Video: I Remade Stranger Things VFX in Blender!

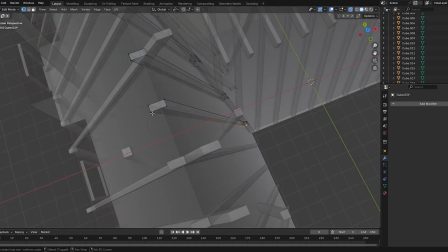(4:13)
It was a long process because everything had to be aligned perfectly.
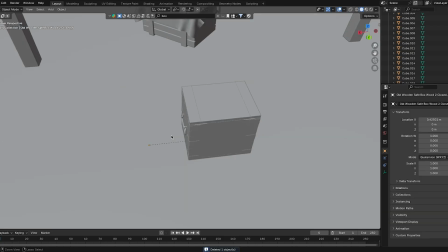(4:21)
I then moved on to adding the props, such as wooden boxes, pallets,
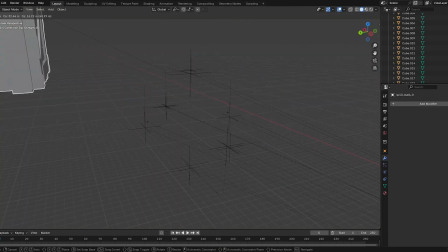(4:27)
candles, a piano, and other objects positioned faithfully to the original scene.
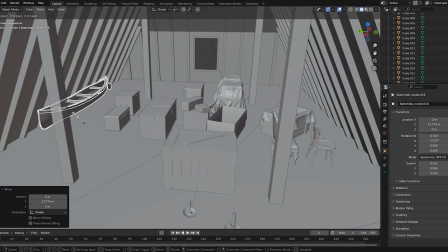(4:33)
I did not model these objects myself, but found them already made on the Sketchfab website.
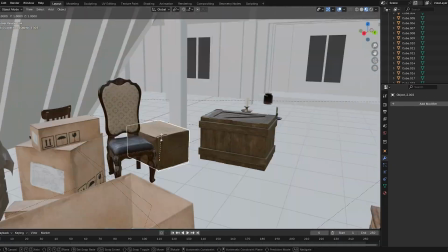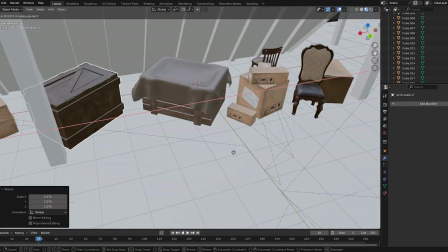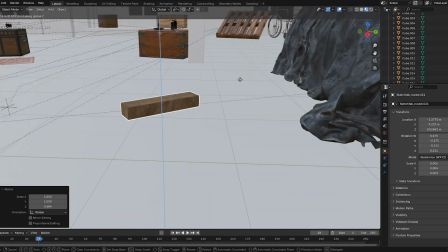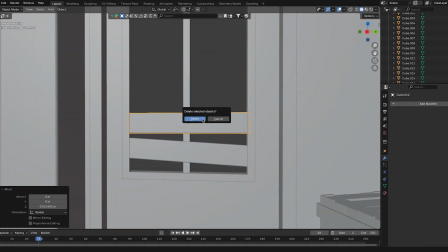(4:56)
After finishing the floor details, I placed pallets in front of the windows to filter the incoming light,
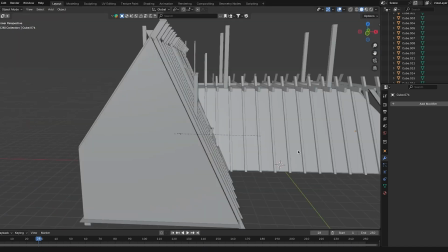(5:03)
obviously tilting them so that light could pass through. I adjusted the position of other objects and boxes.
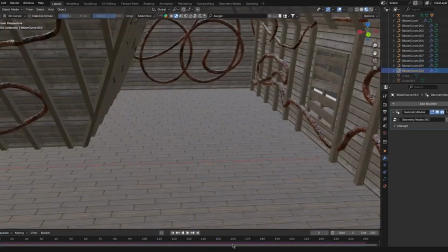(5:13)
Thanks to geometry nodes, I created vines on the walls that generated automatically, then adjusted their positions.
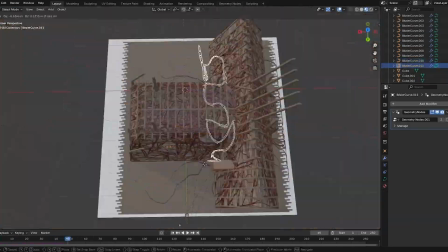(5:21)
I drew on the floor the paths that the vines would follow, and gave them the correct texture with reflections and imperfections.
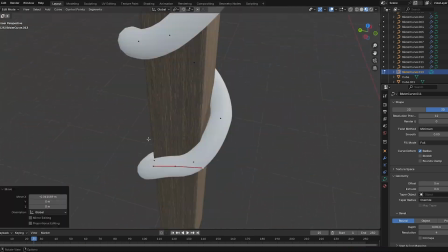(5:34)
Since in the series, the vines could be seen wrapped around the wooden beams, I recreated them as well.
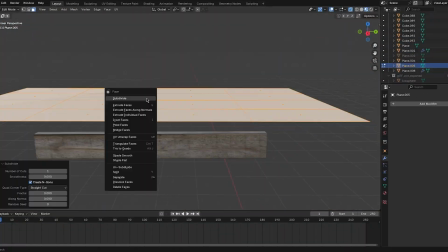(5:41)
I adjusted the way the light entered through the cracks in the ceiling by cutting the pallets as if they were split apart.
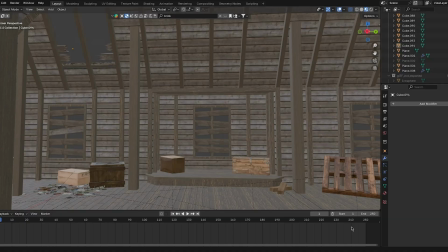(5:52)
Using both the Boolean modifier and the displace modifier to create that cracked wood effect.
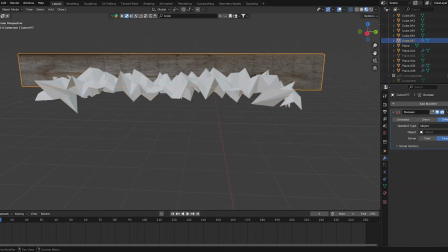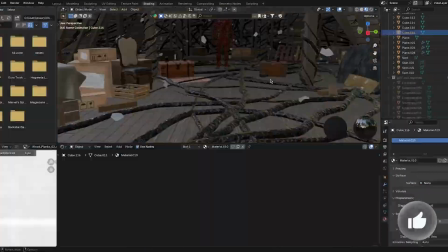(6:06)
Finally, I positioned the lights and used a volumetric scatter to create that foggy atmosphere.
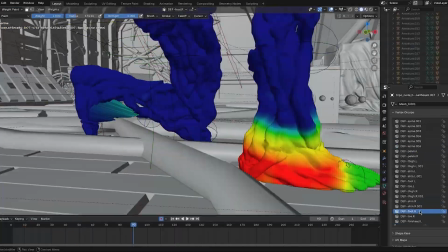(6:14)
Moving on to Vecna, I modeled the Season 5 version myself,
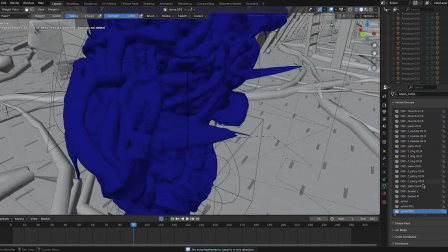(6:19)
wanting to create this contrast between a Season 4 attic scene with the much more evolved Season 5 version of Vecna.
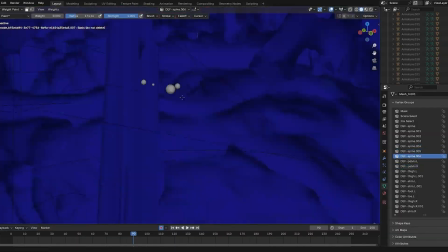(6:31)
As you can see, in order to animate him, I assigned weights to every part of the body,
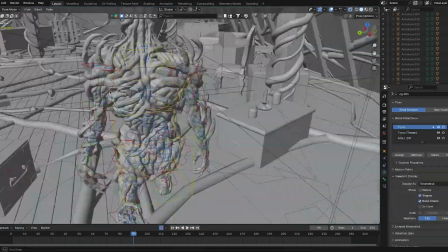(6:38)
using weight paint and assigning each body section either red or blue,
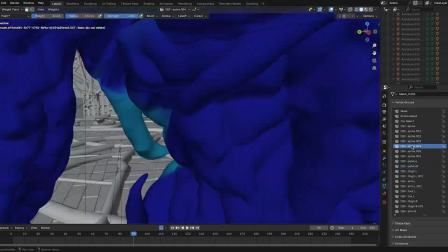(6:42)
so that during animation, it would be easier to identify which bone corresponded to which name.
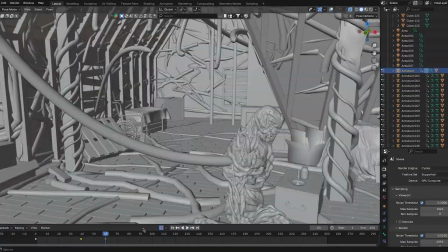(6:52)
I then added the tentacles attached to his body.
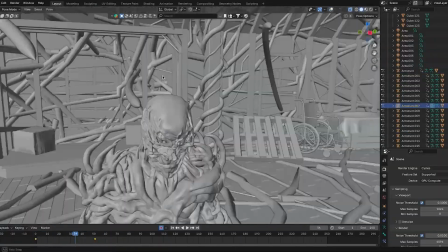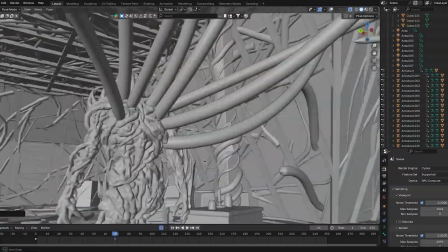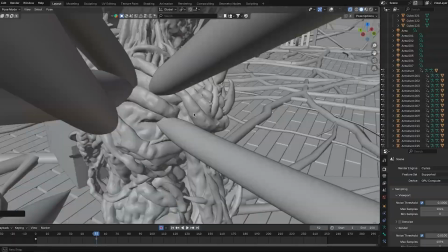(7:05)
I also had to create the previous animation in which the tentacles moved.
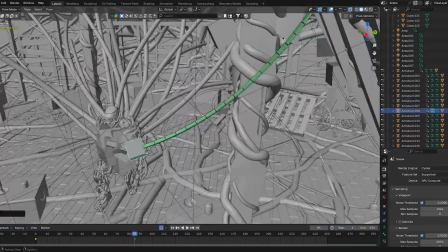(7:10)
I created a simple, bendy bone rig to make them move exactly how I wanted,
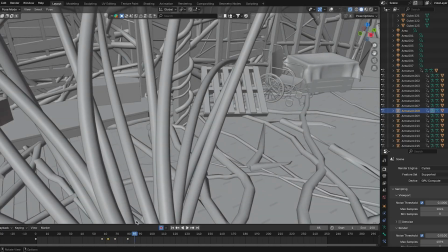(7:16)
attached the rig to the tentacle mesh, so they became a single object.
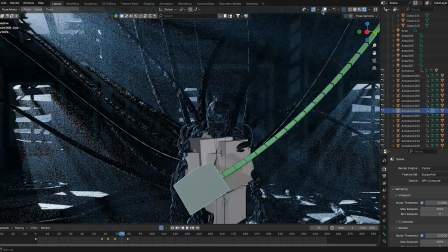(7:21)
Once animated, the rig itself would no longer be visible in the final render.
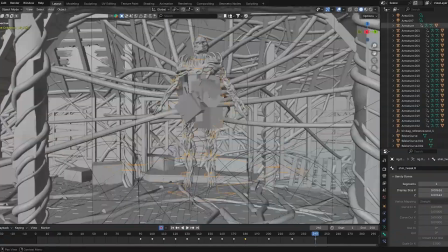(7:29)
It was a long process attaching the tentacles to Vecna's body,
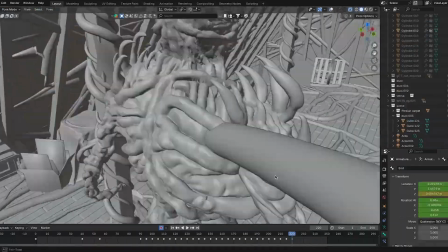(7:34)
because frame by frame I had to move the points where the tentacles connected to his body, while Vecna floated, since they had to support him in the air.
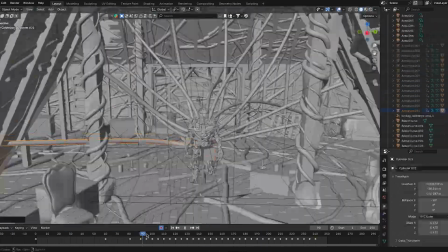(7:44)
But once this process was complete, I had finished the attic scene. I duplicated the Creel house scene and transformed it into the upside down.
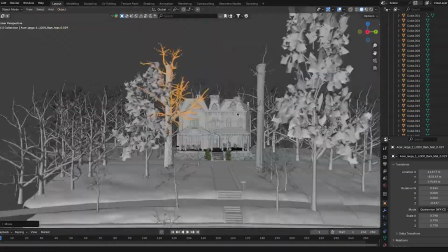(7:53)
I replaced the trees in the exact same positions as the original scene,
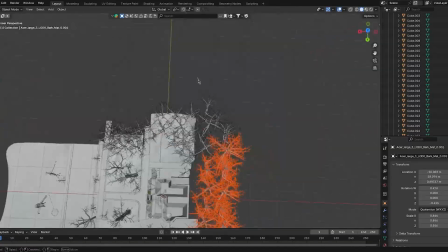(7:57)
because it had to feel like a mirrored version of the house, but with a horror atmosphere.
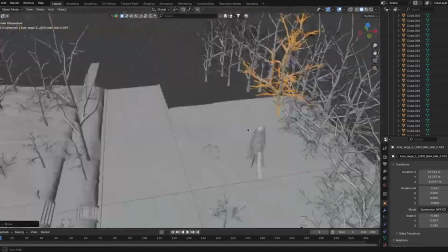(8:03)
So I removed the leaves from the trees.
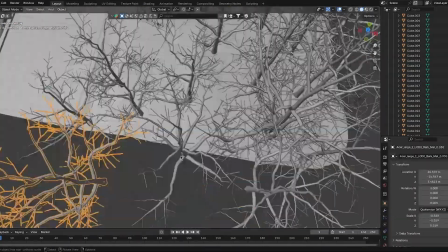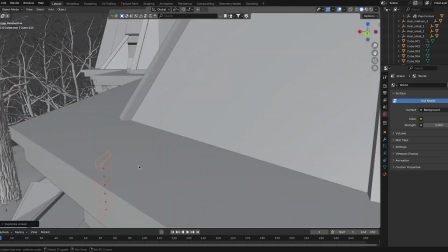(8:12)
I added wooden pallets to the windows to stay consistent with the attic scene.